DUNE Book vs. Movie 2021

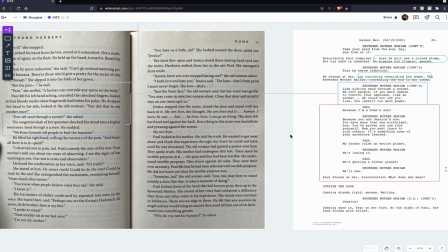21:49 Like the the idea of Paul's humanity being in doubt is never is
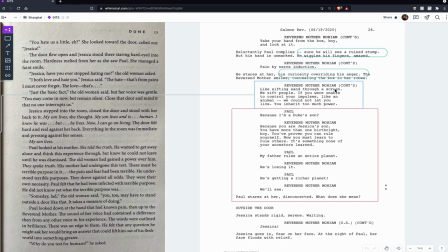21:55 never even mentioned in film it's it's more about who he is as a human and so that subtext is kind of different and also want to mention like sifting sand through a screen some really great sibilance there sibilance is the
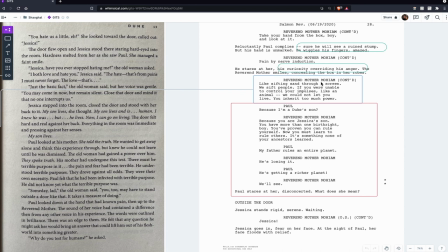22:12 use of the s sound in repetition which usually sounds pretty good
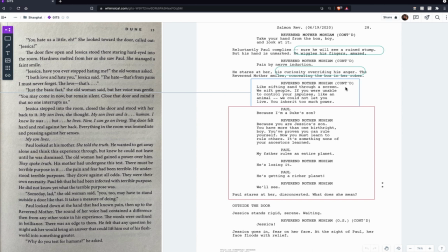22:17 coming from sometimes villains sometimes a good guy but normally it's from somebody who is bad and it's try to sound kind of pretty sifting sand through a
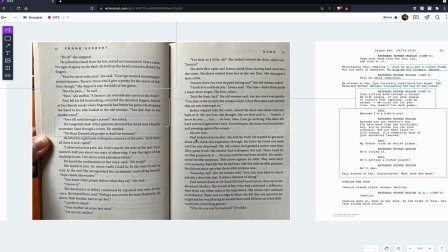22:29 screen another thing that is a huge part of seeing the book is all of the politics there's so much about politics in here all right like
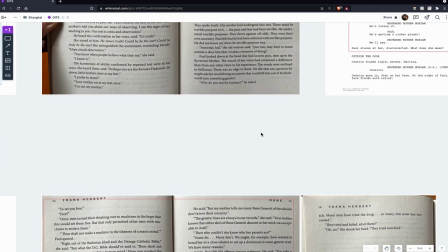22:40 why do you test humans are the Harkonnens did They send you, you know,
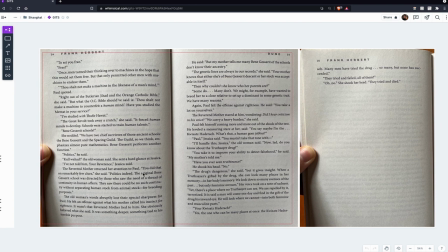22:46 the nature of another function, politics, politics indeed, there's the planet, you know, bloodlines, all of this stuff.
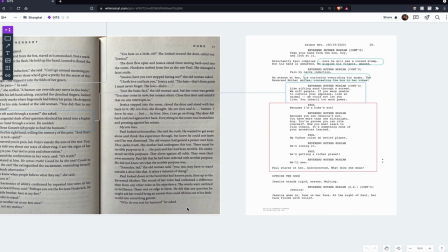22:55 Just like in the book that some of, you know, a lot of that happens after Paul has passed the test,
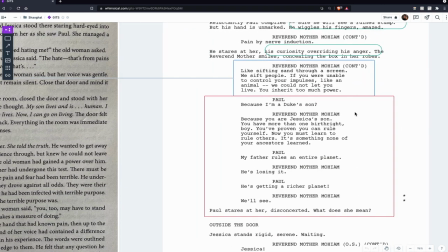23:02 but it is once again condensed into here. and one of the reasons why it's condensed
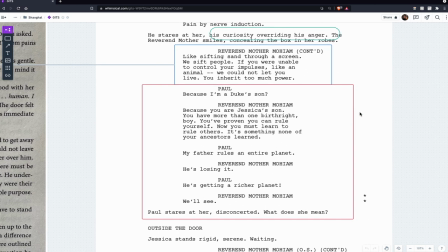23:08 is like i mentioned earlier because it's more about asking questions rather than answering them because i'm a duke's son no because you're jester's son right you've proven you can learn yourself you can rule yourself and then they talk about a planet and then she's just like yeah we'll see paul says they're disconcerted what's she named once again
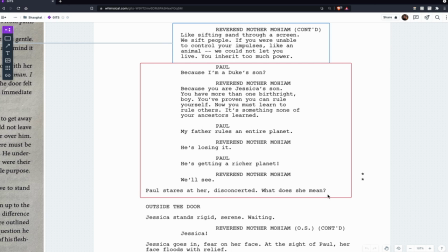23:26 now paul is wondering more and more um he's like what did i just do what just happened instead of him understanding more
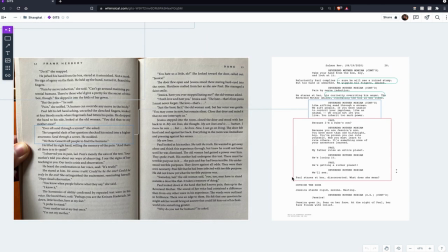23:35 now he almost in a way understands less in the screenplay one of the things that is of course the same is that once he passes the test the Reverend mother calls his mother Jessica back in you know and she is relieved we have
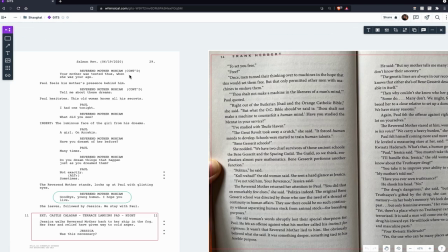23:48 some more of that you know your mother was tested and then there's a little bit of discussion of the dreams and this is what I mentioned about the other chapter in the book that has the Reverend mother and Paul being
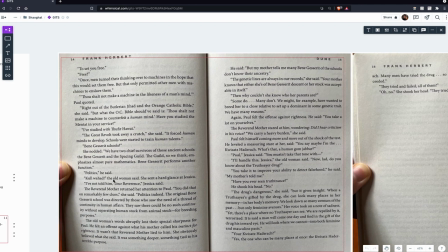24:01 combined with this one because they talk about the dreams and they also have this closing line in that other chapter which is not right
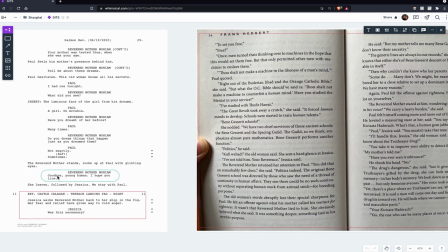24:10 here but is later on uh where the reverend mother says goodbye young human i hope you live so that's in a different chapter in the book and so they've
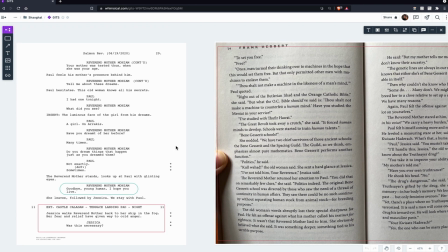24:18 kind of combined those into this because the important things are the god of jabbar and the dreams and then her leaving and then this other stuff where jessica and the reverend mother talk to each other that's where you get some more of the politics and some more of the
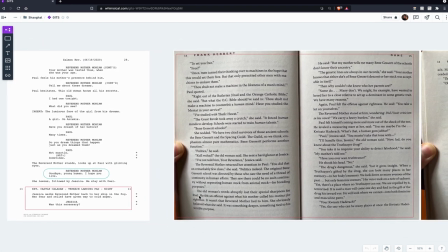24:34 intrigue but it's just the two of them and that allows us to kind of get some of the answers that we
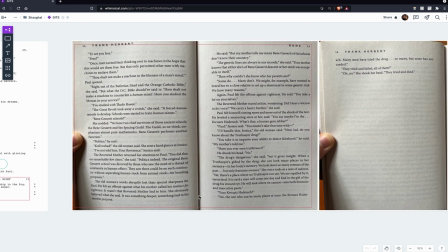24:39 weren't able to have earlier on in the scene so this kind of stuff about truth saying and Bene Gesserit and Muad'Dib and the Kwisatz Hederach and stuff like that we do get
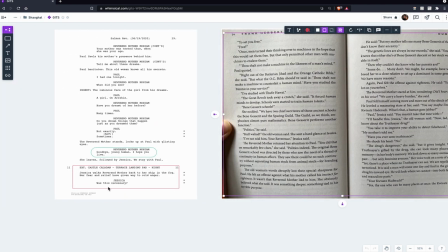24:54 some more of that in the film but But it's in this different scene without Paul, so that Paul doesn't know about it, right?
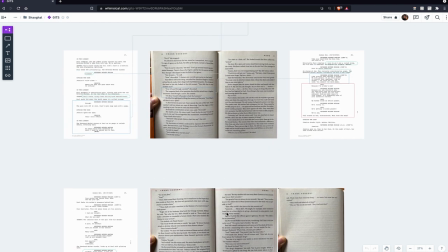25:00 As you can see, there's a lot of stuff that's similar from the book that made it into the screenplay, but there's also a lot of things that were changed.
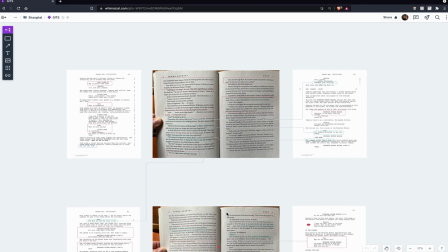25:08 And those changes don't necessarily make it better or worse, they just make it different because it is a different vehicle for storytelling. Now you know the differences between the Gom Jabbar scene in Dune the Novel and shooting script. Mash that like button. if you learn something new and you enjoyed this and you want other screenwriters to learn about this as well and if there's another scene or book adaptation into a tv show or movie that you want me to break down let me know in the comments below if you're worried about not being as creative or productive as people like frank herbert um then i encourage you to click the link below to get my free set of screenwriting hacks to crush writer's block so that you can feel more creative and get your screenplays done.